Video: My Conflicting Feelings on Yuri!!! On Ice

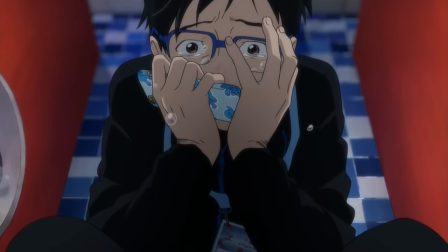[4:00]
He's talented, but suffers a tremendous amount of performance anxiety, and the show does a great job of illustrating exactly how detrimental this has been to his career,
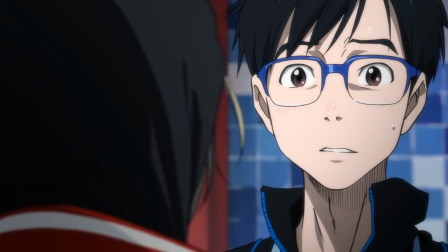[4:09]
as well as how deep-rooted in his personality it is.
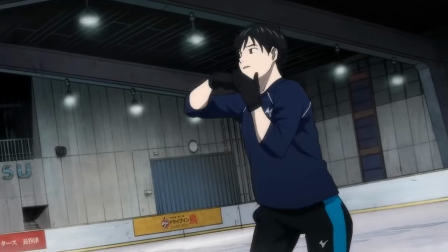[4:12]
Somewhat of a loner, Yuri spends a lot of his youth by himself at a friend's skating rink, which he used to escape from his troubles of day-to-day life.
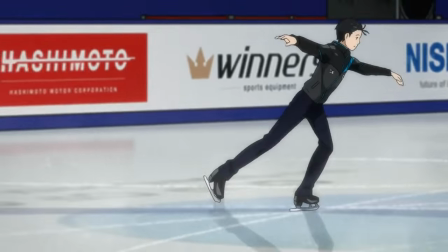[4:20]
And I love this setup because it both justifies his current talent, while also explaining why he has so much trouble performing in front of other people.
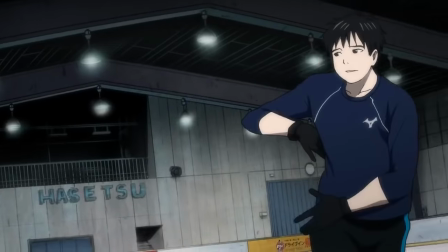[4:29]
Ice skating is a very personal thing to Yuri, and not something that easily translates into an exhibition in front of a large audience,
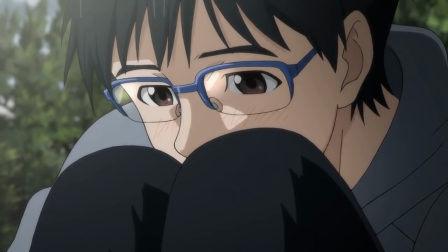[4:35]
and his pride in what he does can make him overanalyze his moves and inevitably make mistakes because of it.
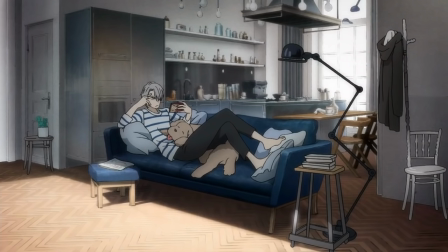[4:42]
It's only when our second major character of the show, Victor,
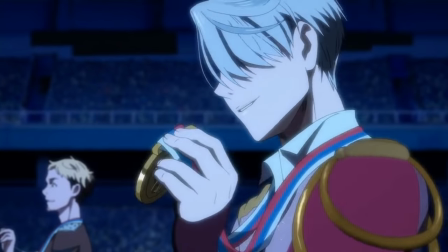[4:45]
sees a video of Yuri performing by himself that the former world champion recognizes within Yuri his actual potential,
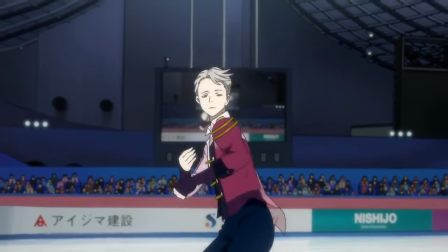[4:52]
and so abandons his place from atop the world of professional figure skating in order to coach Yuri and try and bring out the very
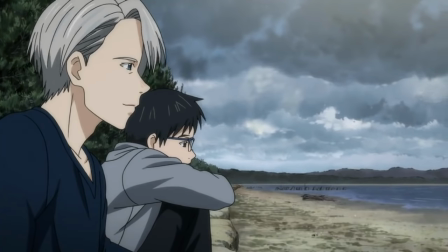[4:58]
best of what Yuri could actually be. What I really think works about this dynamic is that all Victor is trying to do is move Yuri from a
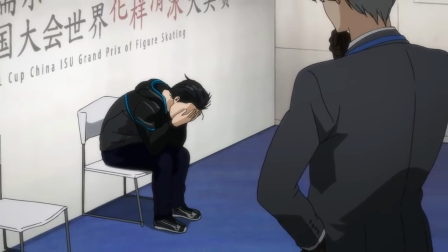[5:06]
place where he logically analyzes his performances to one where he instead instinctually feels them.
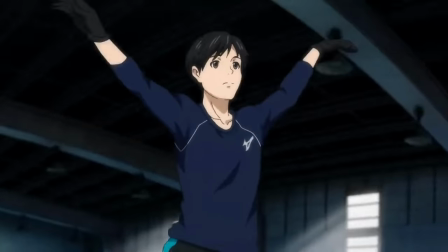[5:12]
And this is actually an area I've been pretty fascinated with for some time. There's a really great book on the subject called Drawing on the Right Side of the Brain by Betty Edwards,
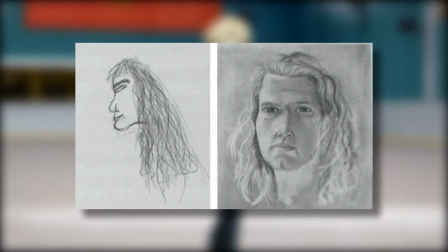[5:21]
which breaks down how our desire to do well at something is often detrimental to our actual execution of that very activity. and on a side note,
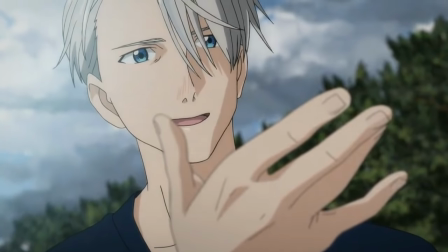[5:30]
if you draw, I'd really recommend this book. And this is the rigid cycle Victor is attempting to break Yuri out of,
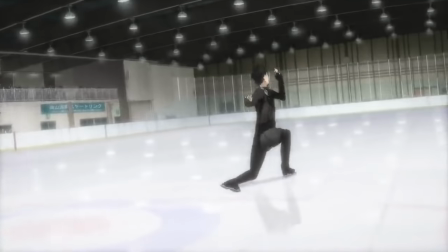[5:36]
and contextualizing it like this makes Yuri's struggle all the more believable while laying the groundwork for the second major pillar of the show's story,
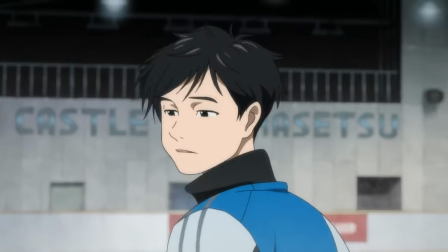[5:44]
the relationship between Yuri and Victor. While Yuri finds it difficult to express himself in front of an audience on the ice,
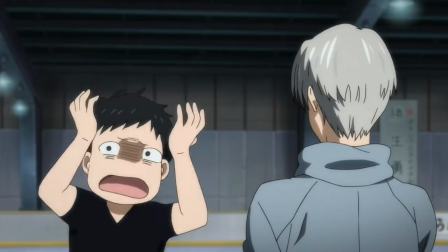[5:50]
he also has a degree of trouble doing the same with the people around him, and this has left him romantically inexperienced,
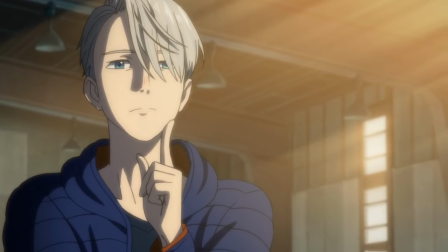[5:56]
which is an aspect that Victor picks up on and forces Yuri to confront by assigning
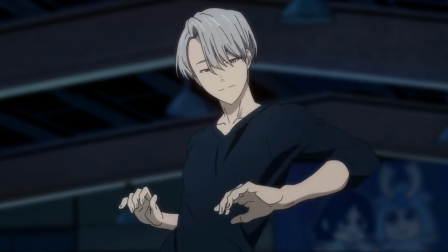[6:01]
him the task of skating to a composition centered around passion and sexual desire.
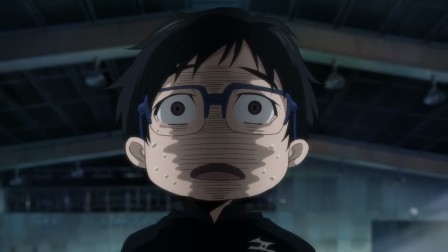[6:06]
And initially, Yuri isn't comfortable with performing such a piece, but slowly he grows into the role,
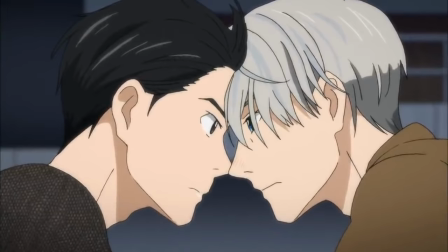[6:12]
which directly parallels his willingness to open up to Victor, and the two plotlines hit a peak around episode 6,
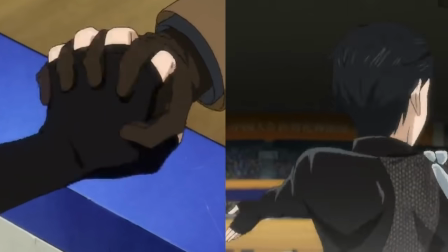[6:18]
which is the first time he really nails the performance,
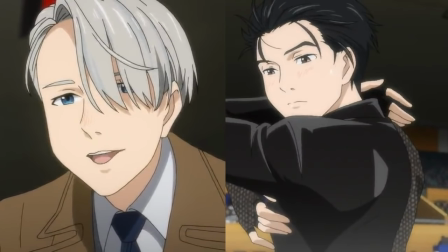[6:21]
as well as when the walls between him and Victor really start to come down. as they begin to grow more emotionally reliant on each other,
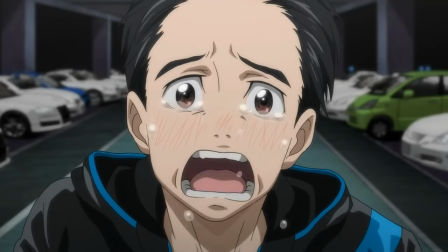[6:28]
leading to some pretty heart-wrenching scenes, in particular the car park scene from episode 7.
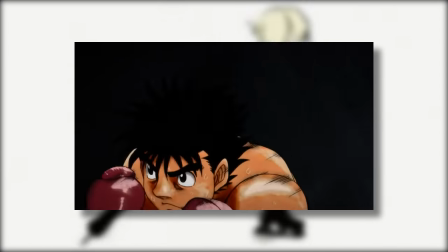[6:33]
The production was handled by Studio Mappa, the same guys that did the exceptional third season of Hajime no Ippo, and when the production hits, it really hits hard.
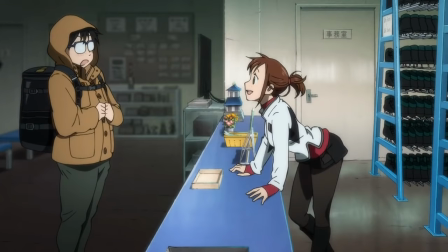[6:42]
The ice skating sequences are, of course, beautiful, but even a lot of these simpler animations are done with an energy and vigour that's distinct to Yamato's style.
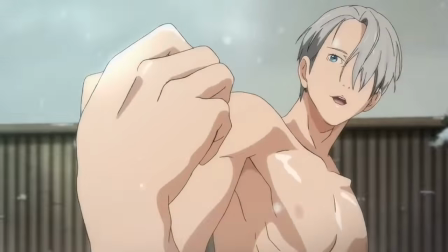[6:50]
Many scenes represent Yuri and the rest of the cast as impossibly beautiful man statues,
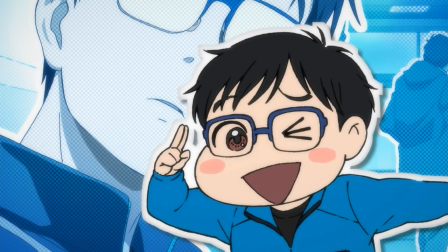[6:57]
while others will show them from a far more exaggerated and stylized angle, such as the delightful paper cutout explanation sequences,
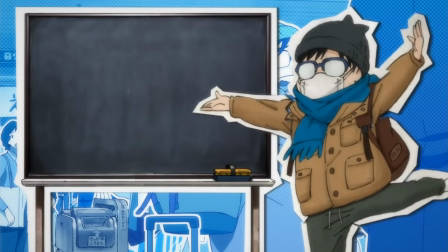[7:04]
in which Yuri explains the ins and outs of figure skating, and these two styles work well,
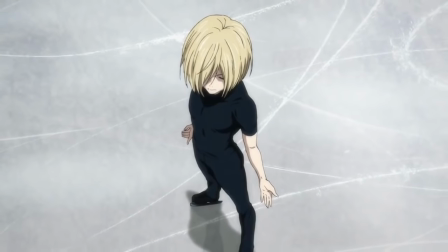[7:09]
selling the heavier, more emotional moments of the show with a more serious look, while also keeping things light,
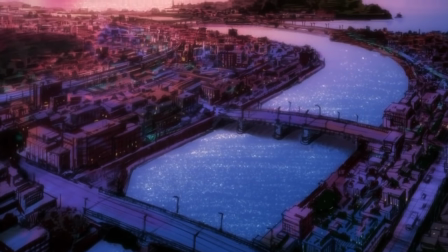[7:15]
fun and playful throughout. It's also worth mentioning that the background art is absolutely gorgeous,
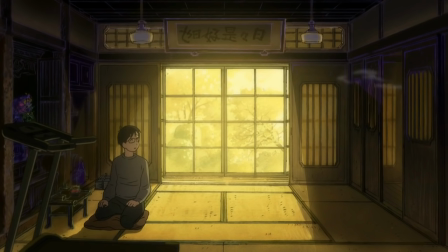[7:21]
being highly rendered enough to convey a strong sense of atmosphere, while still stylized enough to have a distinctly handcrafted feel.
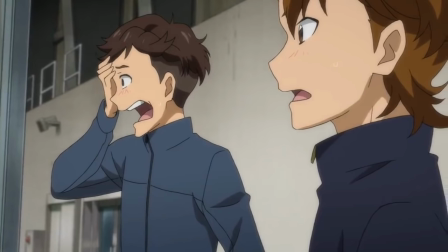[7:29]
One place I feel the visuals fall down, however, is that the ambition of Yuri on Ice's production can often outstrip its resources.
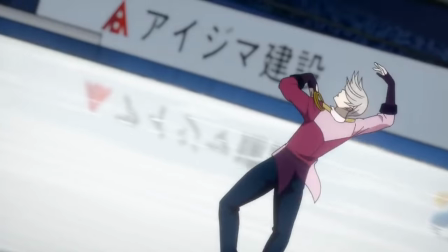[7:38]
While the show at its best looks simply unlike anything else,
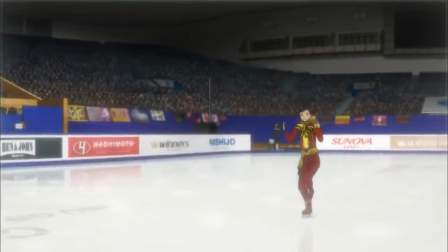[7:42]
There's several sequences where it seems the desire to show off a lot of full-body ice skating backed Studio Mappa into a corner.
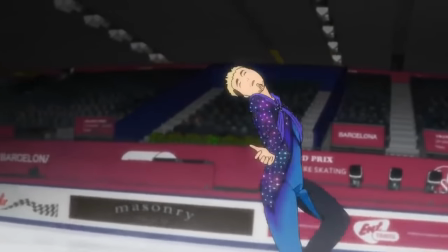[7:49]
It's in these scenes you can really feel the animators struggle, with choppy frame counts and characters' bodies seeming to warp and take on bizarre proportions.
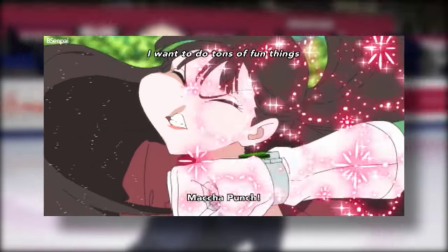[7:58]
And while I love when animators break character model in order to really push the expressiveness of a piece of animation, a lot of the instances of this felt unintentional.
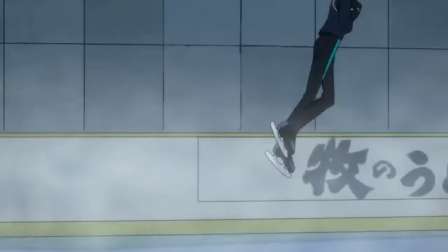[8:07]
The strained production resources can also be seen in the amount of animation reuses from episode to episode.
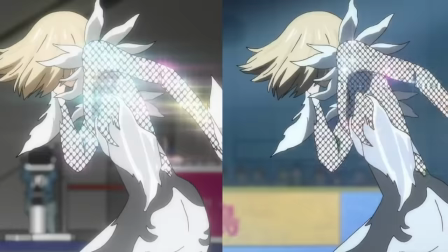[8:12]
It's by no means a deal-breaker, but it's hard not to notice it, especially on repeat viewings.
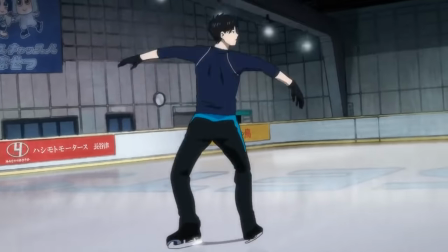[8:18]
There's also the odd ice skating sequence where the background panning is struggling to make spatial sense of where the ice skater is on screen,
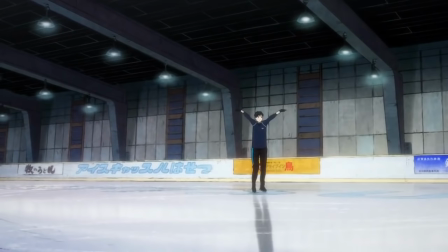[8:25]
which means sometimes the skaters will appear to grow or shrink at random in accordance with the background.
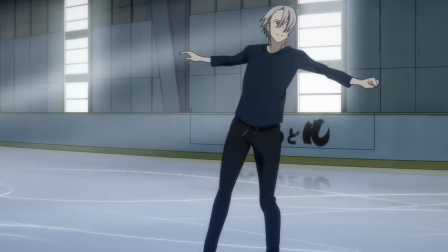[8:30]
And maybe this stands out particularly to me, because I've had to work on similar sequences in the past and they are very, very tricky.
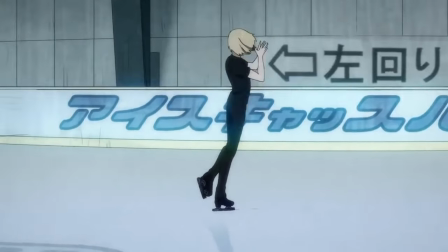[8:37]
And I think the only real solution would be to build a proper 3D set and track the camera to the 3D character models the animation was based off,
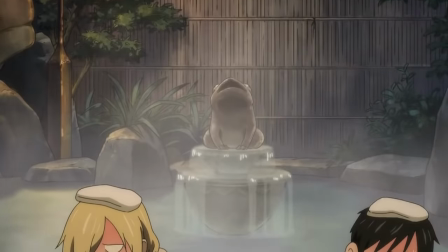[8:45]
but that would be an expensive thing to implement and resources with any production are not infinite.
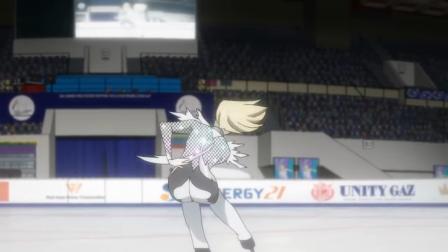[8:50]
Overall though, I think I'm far more willing to overlook an overly ambitious production as opposed to an incompetent one,
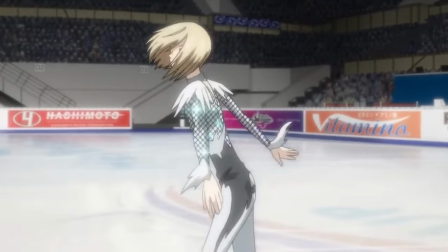[8:55]
and I think the high points of the series' visuals more than make up for its shortcomings. Narrative-wise, however, I think the show does run into some more serious issues.
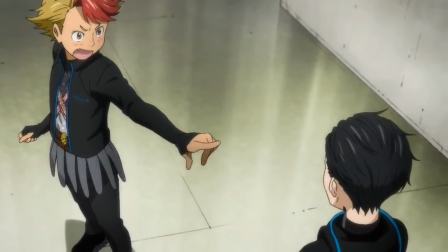[9:05]
I think if you look at the two main schools of criticism for the show, you get two different groups of people.
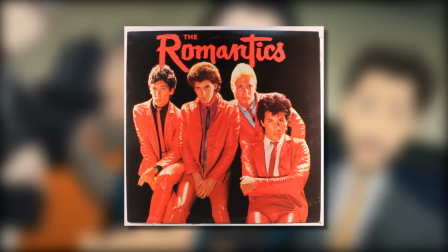[9:11]
One asking what all this romance is doing in my sports anime, and the second asking what all this sport is doing muddying up my romance anime.
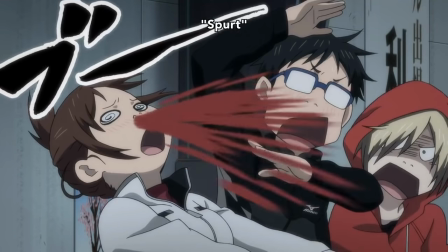[9:18]
And while I fall firmly in the latter category, to a point I do understand this confusion.
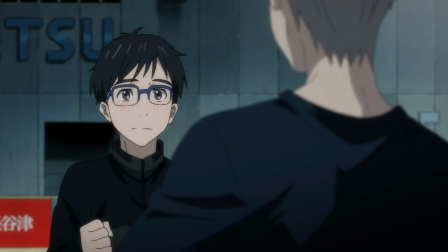[9:24]
I felt the A-plot of Yuri from the first four episodes was very much the emotional romantic connection between Yuri and Victor,
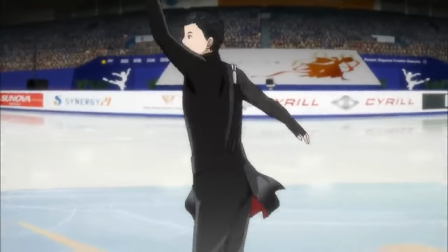[9:31]
but after that the show switches gear and we're introduced to roughly a dozen new characters,
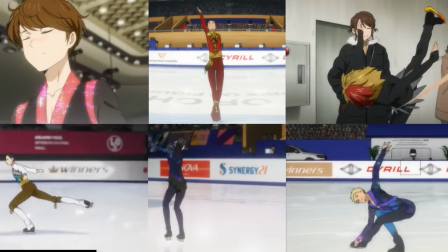[9:36]
all of whom have their own skating sequences and own personal narratives.
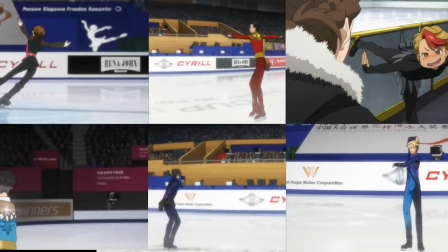[9:40]
And usually I'm a fan of big cast like this, but I did feel that given the limited time the show has to air,
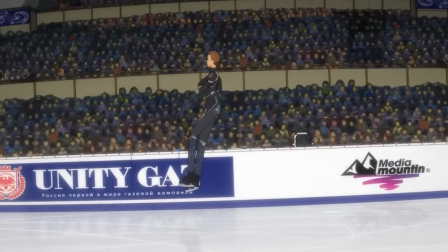[9:47]
it just got to the point where I was watching skating sequence after skating sequence and just waiting for them to end in order to get back to the story.
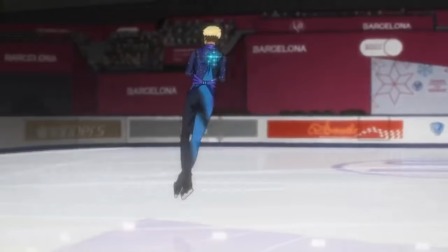[9:54]
And the time spent watching these sequences gets pretty excessive. Episode 6, for example, has nearly 11 minutes and 45 seconds of pure skating,
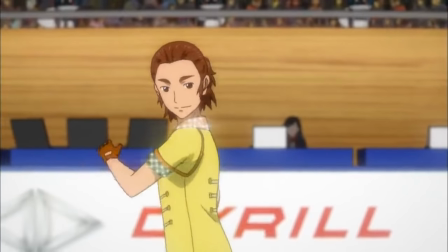[10:03]
over half its runtime, and this isn't helped by the fact that some of the supporting cast just aren't really that interesting.
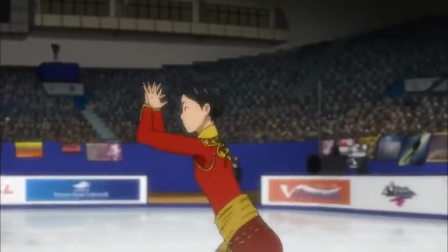[10:10]
It's also around this middle point in the series that my personal favorite character from the show began to take a backseat,
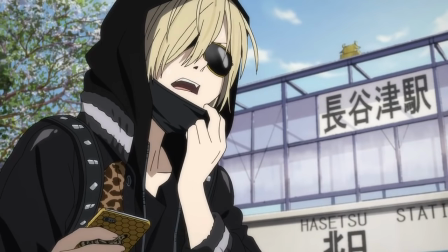[10:17]
and that was Yurio, the Russian ice skater and Yuri's main rival in the war for Victor's attention.
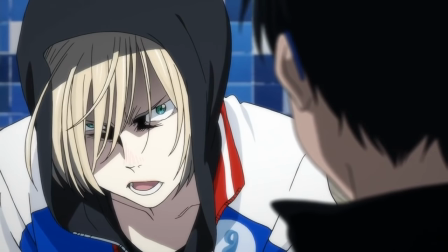[10:23]
Yuri has this constant great pissed-off vibe about him, and his design so perfectly exemplifies this.
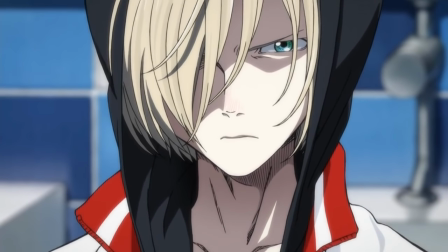[10:30]
His unwavering confidence and staggering natural ability contrast so well with the Japanese Yuri,
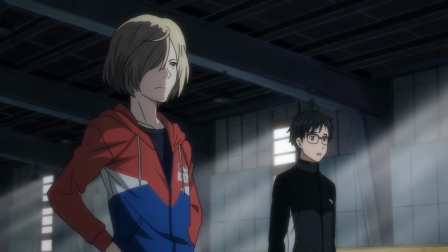[10:35]
and this is why I find it such a shame that he features so heavily in the first three episodes, only to be treated as somewhat of an afterthought from episode four on.
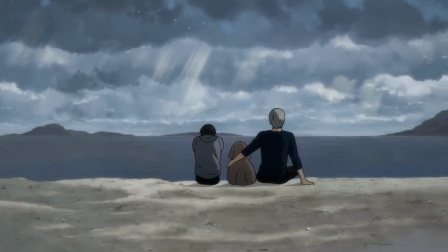[10:44]
My final issue with the show, and possibly the one that bothered me the most throughout, is with the portrayal of Yuri and Victor's relationship.
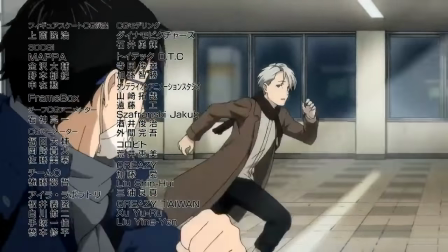[10:51]
While the show is filled with moments between the two that work and work bloody well, there was always this ever-so-slight sense of ambiguity hanging over their relationship.
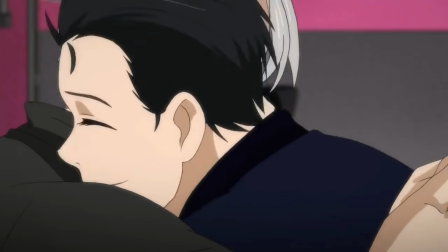[11:00]
Now, don't get me wrong, I fully read the show as a romantic story between Yuri and Victor, and I think to suggest otherwise is kind of ludicrous.
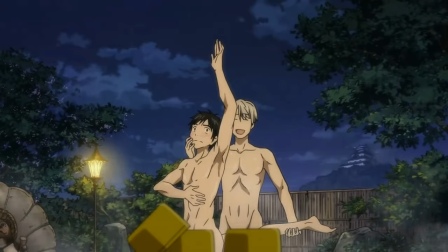[11:09]
But when watching the show, it always felt like the series was doing everything in its power to play up the romantic nature of Yuri and Victor's relationship,
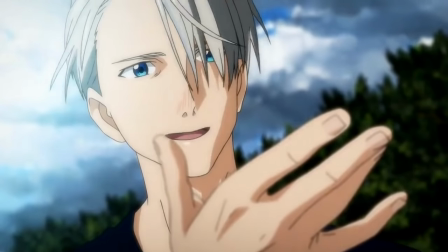[11:16]
while never really giving the two a genuinely romantic moment that's not first
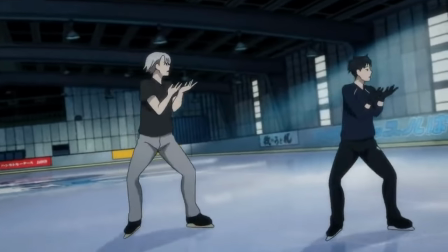[11:21]
couched in the idea of ice skating or their relationship as coach and skater.
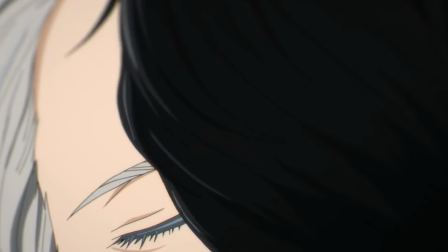[11:26]
There is the kiss scene from episode 7, but bafflingly it's shot and cut in a way that the actual kiss is only shown for the briefest glimpse,
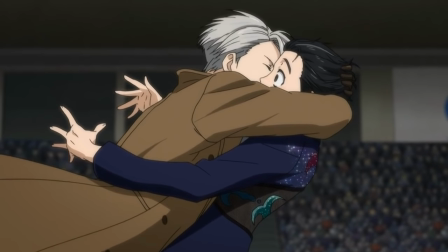[11:35]
and strangely it's obscured by Victor's arm.
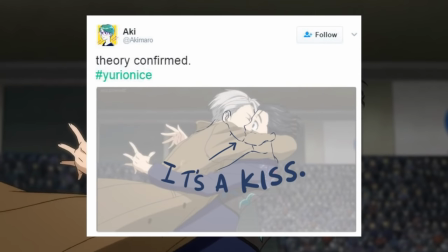[11:38]
And I do totally see this moment as a kiss, here's a diagram proving it, But the fact that we need a diagram,
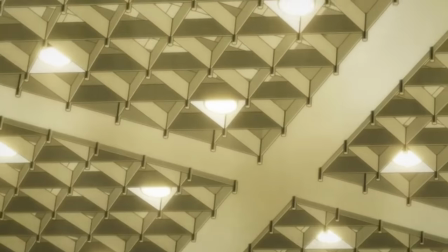[11:45]
or that there's any room for doubt at all, kind of bothered me. This should be a world-shattering moment in both characters' lives.
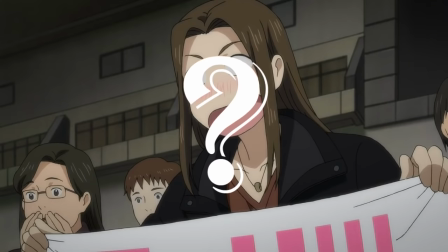[11:52]
So, why frame it like this? Why leave any ambiguity at all in possibly the story's most important moments?
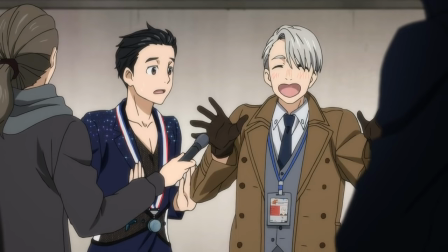[12:00]
And oddly enough, after this moment, it's never acknowledged within the show's narrative.
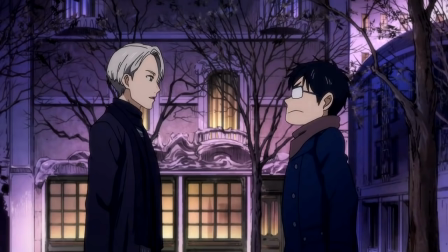[12:05]
Victor and Yuri never talk about it, and neither does anyone else, and I just found that really strange.
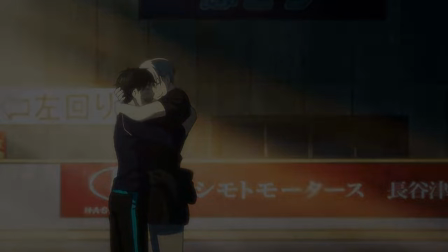[12:11]
And this was an aspect of the show I was never really able to shake.